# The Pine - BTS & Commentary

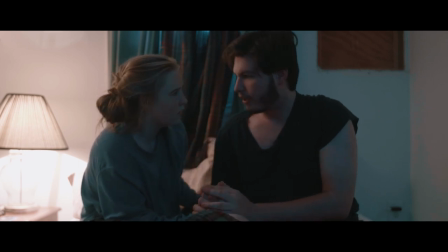(44:12)
It was just like that slight bit of tenderness after the fear.
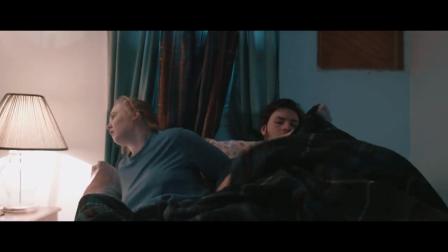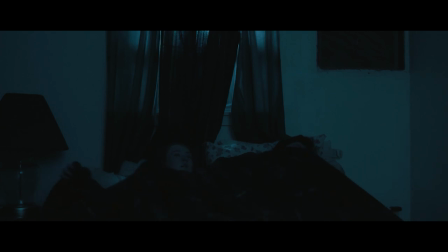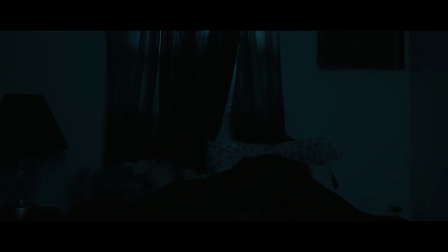(44:43)
That light coming in from the window. I just love it. Okay, it is a light. It wasn't any kind of like. It wasn't a light.
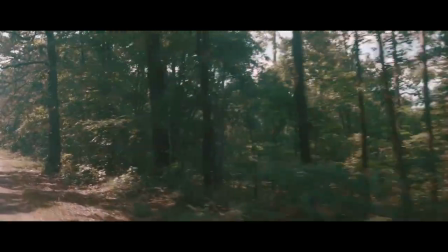(44:50)
Yeah. yeah i believe i'm driving the car in this shot is that was that then i don't know because i know we did
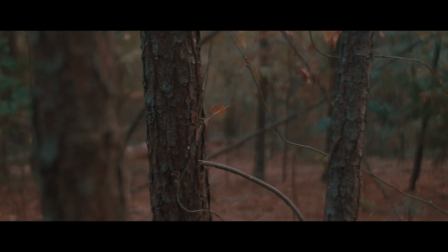(44:58)
some of that when later like i i wasn't there for the shoot but i was there we were out there later and and one point you're like slow down and
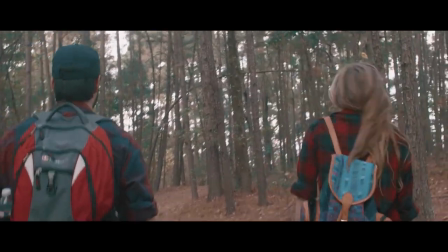(45:05)
you just stuck your head out the window with your uh gimbal and like i gotta get stuff that may have been that moment i'm not i'm not i'm not sure i'm not
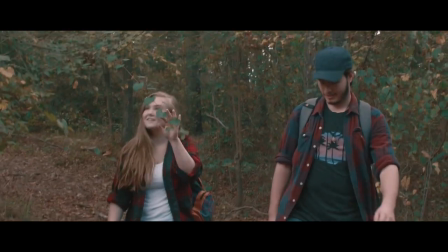(45:13)
positive um i i love all of this like leading up into the conversation how you kind of see them talking but
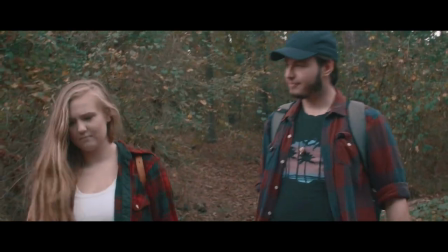(45:20)
you don't really hear what they're saying and and they're just out going through the woods and it's beautiful but as it progresses like this like i thought
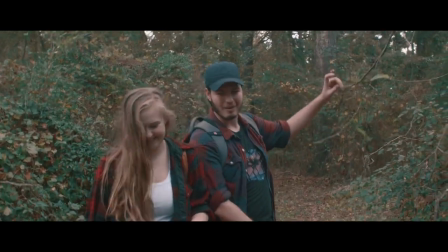(45:28)
you were scared of the forest it's a beautiful place i mean look at it but they are completely engulfed by it it's very cool very scary
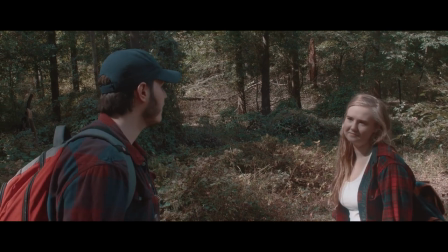(45:36)
yeah that that that idea of like just being completely surrounded by it that's something i'll bring up a little
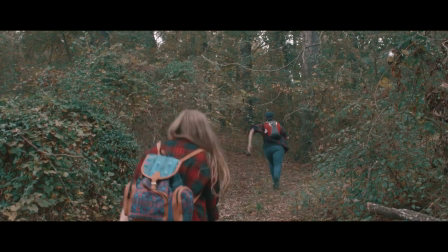(45:42)
bit more later oh and and this right here where her fear is literally being left and he runs off.
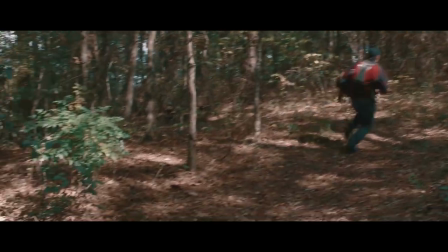(45:49)
It's like cruel in so many ways. Yeah.
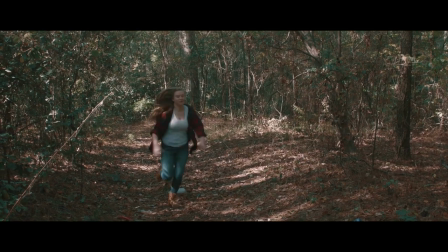(45:53)
That was one thing that me and Tucker talked about is he's like, you know, he's kind of a dick.
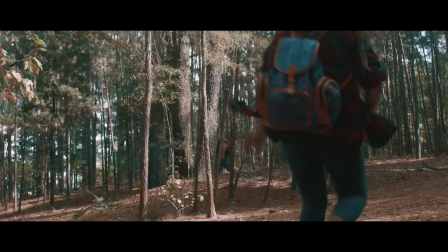(45:59)
And I was like, yeah, he's kind of a dick. That's part of what fuels her fear is that he's not great to her.
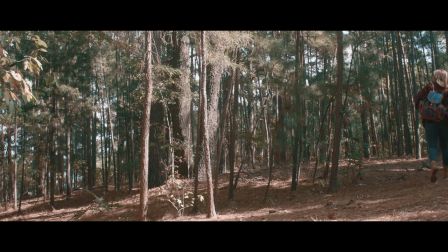(46:08)
Yeah. She has that fear of him leaving her because he's very much kind of not great to her. I love this moment right here where he runs behind the tree and disappears and then she kind of goes up and we watch her.
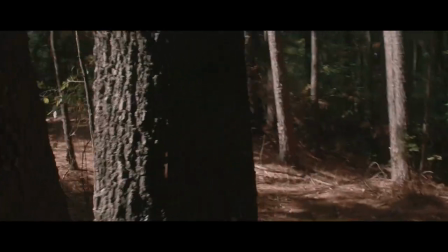(46:20)
I like that he isn't standing there. I love that. I love that we prolong this sense of danger and disappearing with him.
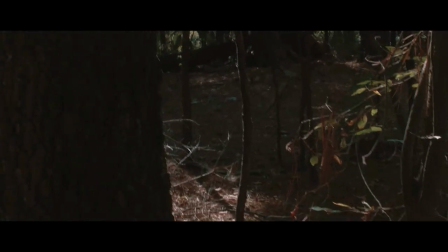(46:28)
I feel like it would be super tempting to just go, oh, we got another jump scare.
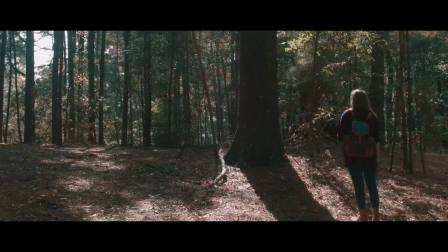(46:32)
And instead it's, oh, he's gone. And we're just stuck looking around the forest.
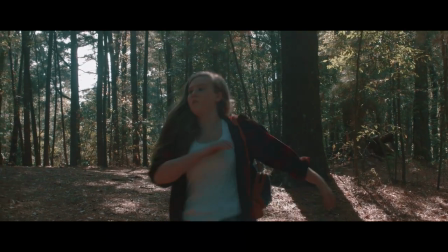(46:37)
Where is he? It prolongs this sense of danger for her. And it's very cool.
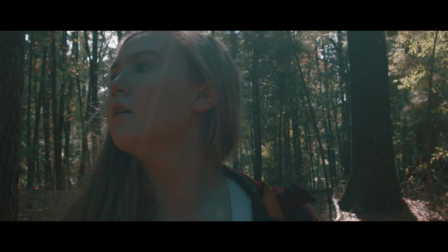(46:42)
I love that shot. She runs into the close. So good. Another one of my favorites. Yeah, like I said again, it's that it's that fear of abandonment.
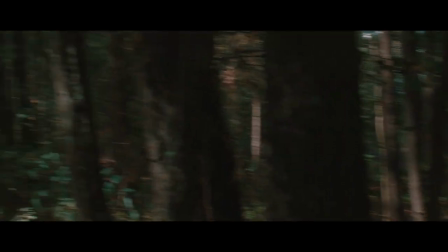(46:48)
Yeah, it's I don't want it to be Like oh, I'm right here. It's like oh, it's just a funny joke.
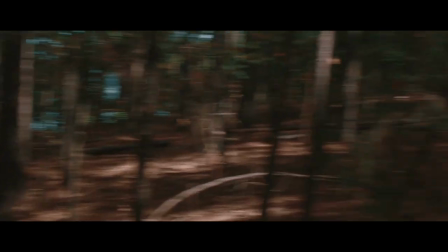(46:53)
No, I want it to be him dangerous and scary and I Love this here
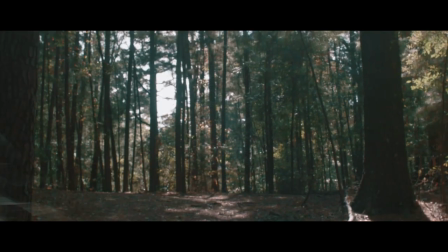(47:00)
How small he is in that frame fully taken by the pine is so cool
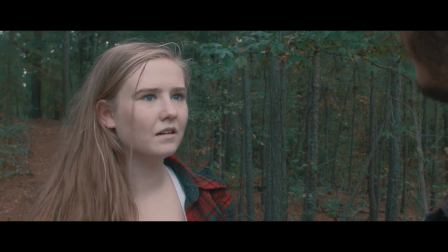(47:12)
another one of my favorite shots right here originally we shot it with coverage so we shot it with a wide and we shot it with another close-up on tuck
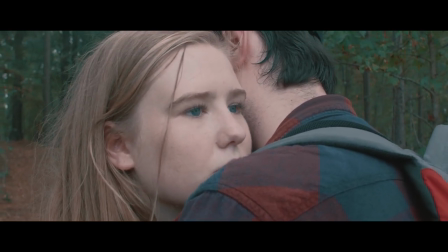(47:19)
but i you know in the edit i was like this scene isn't about him this is not about it's about her yeah um
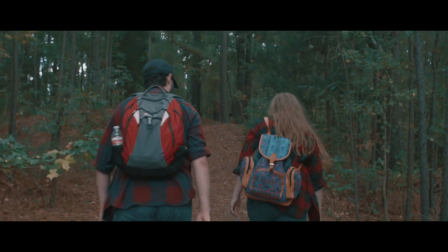(47:27)
it it didn't it didn't make sense to cut to tucker there when it's about her resentment almost of him like not
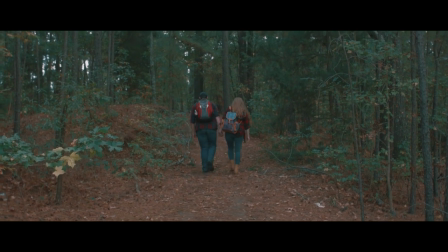(47:36)
taking her fears seriously you know and this shot where they're walking into the pine also you know back into it's sorry all of that stuff is very cool to me but no
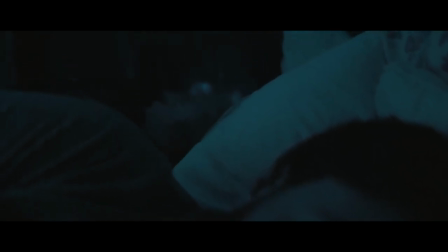(47:45)
yeah i love that i love that you made that decision just to keep it on her because it is it's it's her scene you know and one thing that i tried
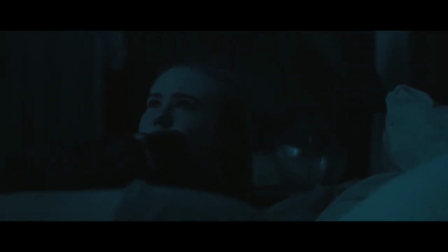(47:52)
to do throughout until a certain moment until the ending is keep a sense of nature so you can always hear nature in
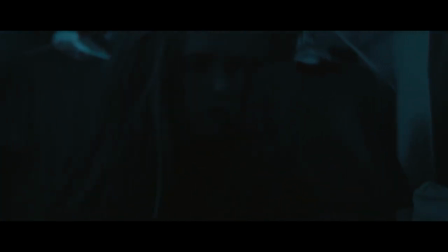(48:00)
the background oh yeah absolutely except for one except we're in there in the car you could always hear the nature in the background and it becomes like infuriating
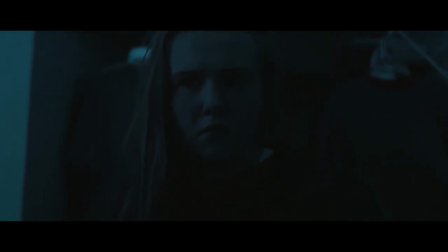(48:08)
in the best way you're like oh i'm just constantly surrounded by this thing and in both a literal way but and also like we're inside
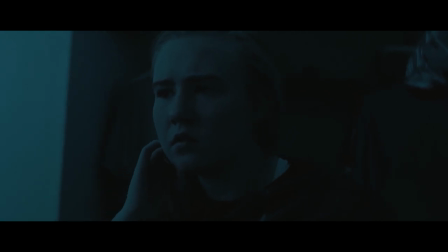(48:16)
a cabin but it's still out there and this is how we're gonna let you know i mean you almost you almost tune it out by the end like it's almost not there you don't notice it until it's until it's not there you know you don't you don't realize it's there until it's gone.
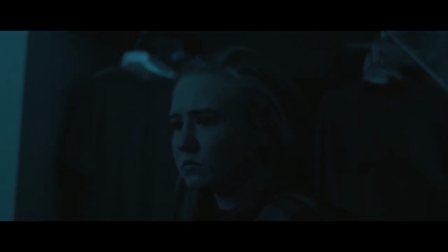(48:30)
And that was one thing I really tried to do with that final scene is create that moment.
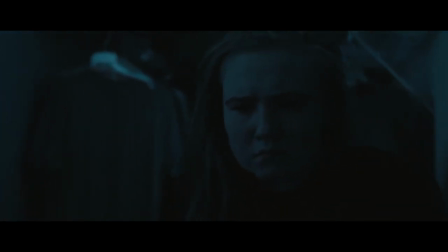(48:37)
And this is one of those scenes that, like I said, like to create the fear, all of this is audio. In the on set, I literally was just cueing.
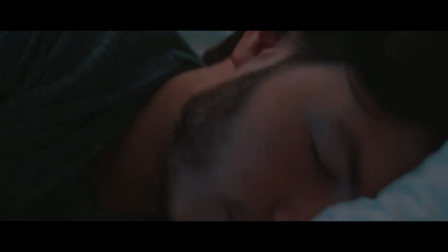(48:52)
I had Andrew behind me cueing where she needs to be looking to hear the sounds that she's hearing. and I'm off-camera describing what she's hearing.
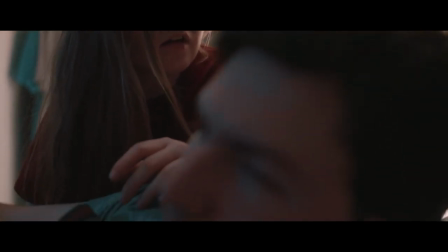(49:01)
So it's like one of those moments on set. It's not nearly as scary as I hope it is in the actual film. Yeah, and dude, your camera work here is so nice where it's just this kind of one-er just on her, kind of seeing this.
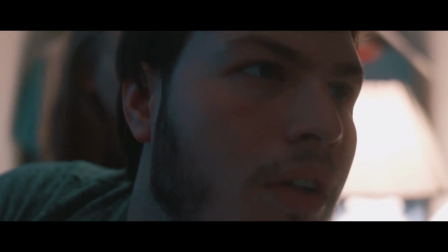(49:14)
We go to that shot of outside of the woods, but then we come back and it turns from a shot on her to a big close on him, comes up.
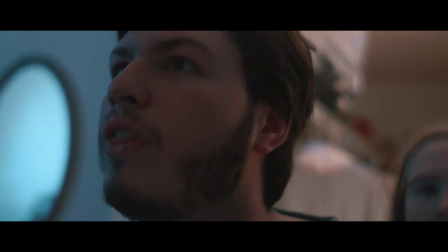(49:22)
It's just so good. It makes me feel like I'm right there with him.
That's my dad.
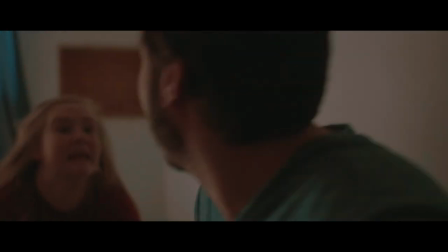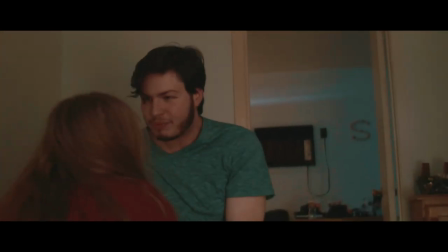(49:31)
So, you know,
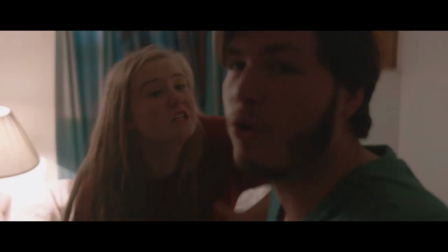(49:33)
so talking about the pine a little bit, you know, it's it's got it's got some motives, you know, it's got first it questions, you know, like who, why are you here?
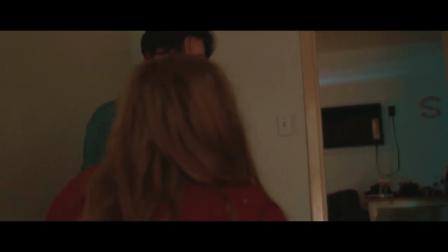(49:42)
Like, who are you here with? You know, and then the next thing is to try to pull it out.
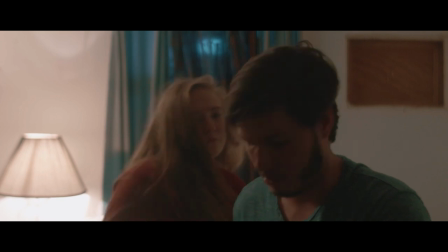(49:48)
You know, it it it fake it knows his the pine knows his dad.
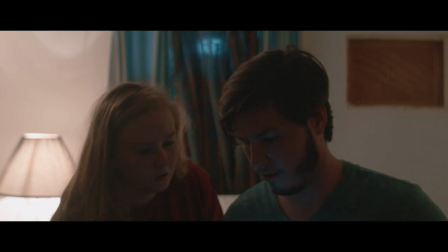(49:52)
And so it uses his dad's voice to to try to pull him out into the into the pine, pull him out into the forest to take him.